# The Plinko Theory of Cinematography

Our ultimate destination is down here. All of these pegs in cinematography, we are placing. Okay, these are constraints that either we're placing or the production is placing on us. And then we get to choose up here where to drop the thing. Okay, and it's going to bounce around and hopefully it's going to land in the bucket that we want, which is nice images. Okay, we know the final image that we want. We know we want depth.
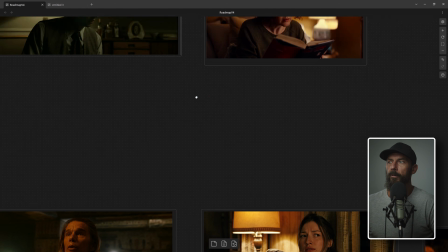We know we want interest.
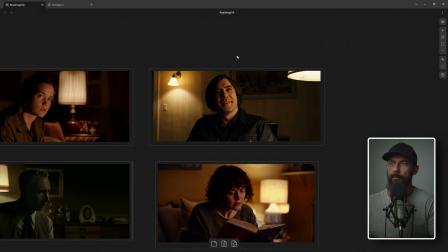We know an easy way to get there is to place a practical in the background on the shadow side of someone's face. So we need to work backwards from there.
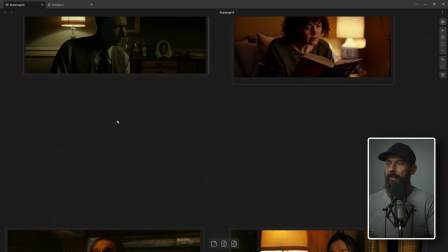We need to, if we go back to our Plinko diagram, we need to reverse engineer this and go, aha, down here in these buckets that we actually want to travel into, we need to place the little pegs so that we can drop it here and guarantee that we're going to get into this
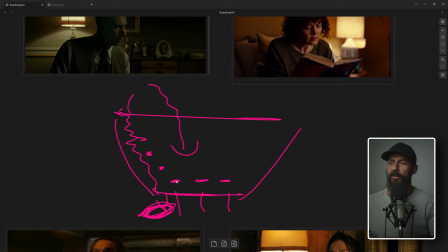bucket. Okay, so this last peg is really important. If we forget this peg, or if we place it over here, this thing's going to bounce and end up over here, and it's going to look like hot garbage. Okay, so we need to go through all of the decisions, and then we need to run them in reverse. What do we want in the end?
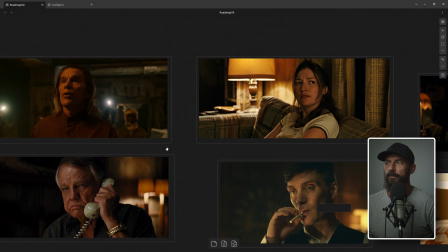Oh, we want this medium shot of this girl here, right, sitting on the sofa.
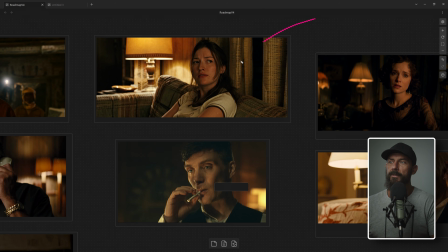Okay, so how do we work out the coverage so that when it comes to this shot, we're on the shadow side of the line? There's a practical in the background that is helping add to the salt and pepper as opposed to being flat in the background.
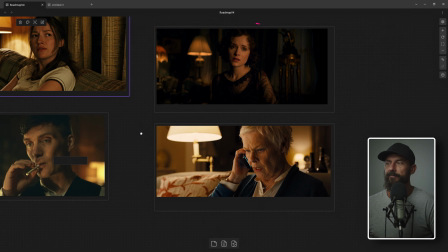Okay, it's the same. It's the same here. This is a great example from Skyfall, right?
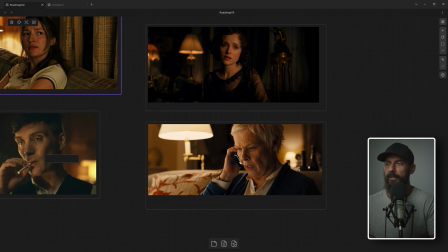It's like, how do we set up all of the blocking and all of the framing so that when we land on this important shot, ta-da, what do we want? Maximum depth. How do we get maximum depth? We salt and pepper the image. How do we do that in a nighttime interior?
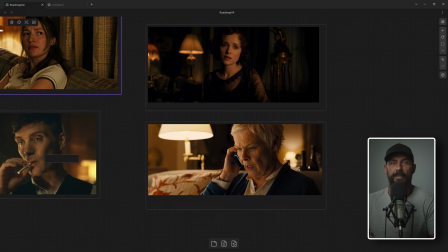We're going to use practicals. Where the practical is going to be placed. We could have easily, not we, Roger and team, could have put a prac, like they could have moved this sofa back so this prac ends up here in her face, and now we've got prac here and we've got prac in the background, and this is all black. Is that going to look nice? No. Should we do it? Absolutely not.
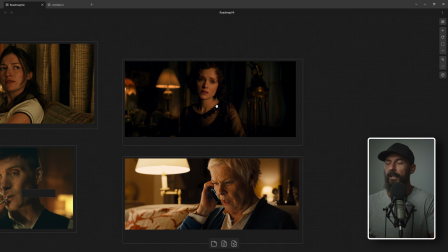Don't do it. Right? The other thing is, if you set up the practical on that side, so you got Key coming in this side, she's looking off camera this way, right? So she's looking upstage. We've got shadow side here. If you place the practicals, in this case 2, they're not really lighting much.
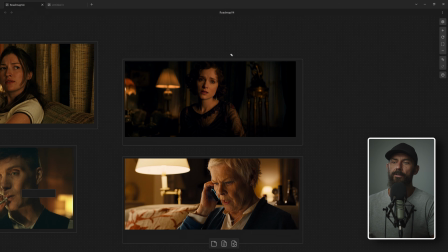If you place them on the shadow side, it gives you the excuse to float in the backlight to create separation. Here, they've chosen not to do it. But an example where they have chosen to do it, ta-da!
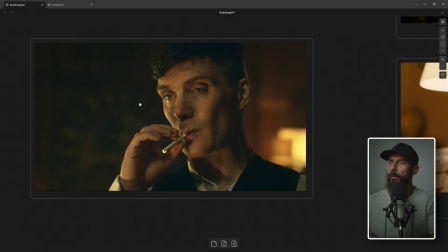What is this, Peaky Blinders? Okay, key light, looking this way. We're on the shadow side. Because we placed the practical here, do you think the practical's reaching over here and backlighting, old mate? No. But it gives you the excuse to use it.
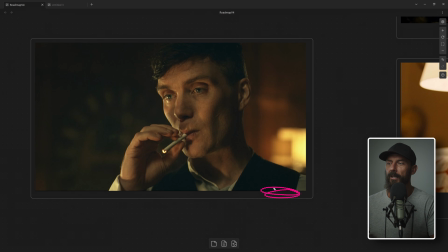This is also, looks like a little bit of the Paul Cameron uplight trick, right, that we've talked about in the past for uplighting. But if you know that this look is better than having the prac here,
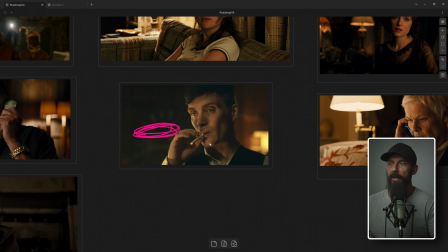well, then go back to the Plinko analogy. This is the bottom rung. This is our last shot. This is where we want to get to. This is the most impactful thing. Let's work backwards. That determines where we shoot from inside of the location. It determines where the wide is. It determines how close people are to one another in the scene.
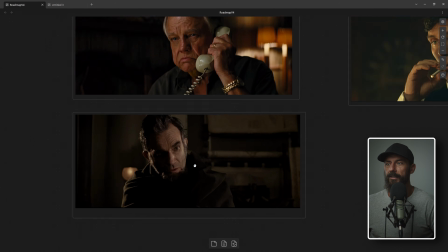It determines layout and movement and all sorts of stuff. Here it is again. Lincoln, like, holy hard backlight.
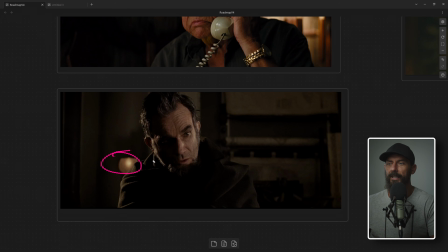I'm really punching it through. Why, how can you sell it? Well, there's a prac back there. It's on the opposite side of the key.
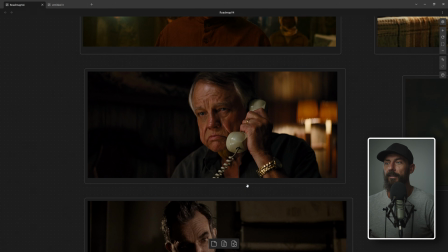Go opposite side of the key, for the love of God. Here, same, opposite.
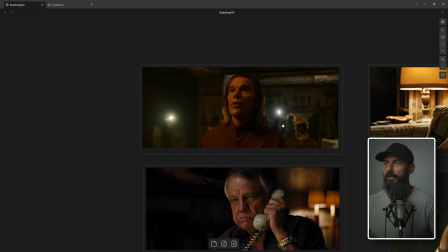You try and find me something that you like. Here, prac, opposite.
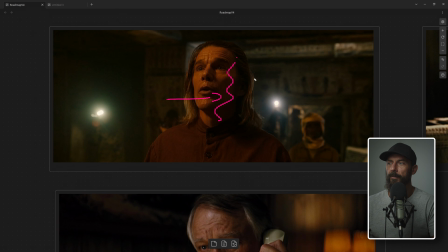Okay, we want shadow, then we want fake hair light, and then we want prac.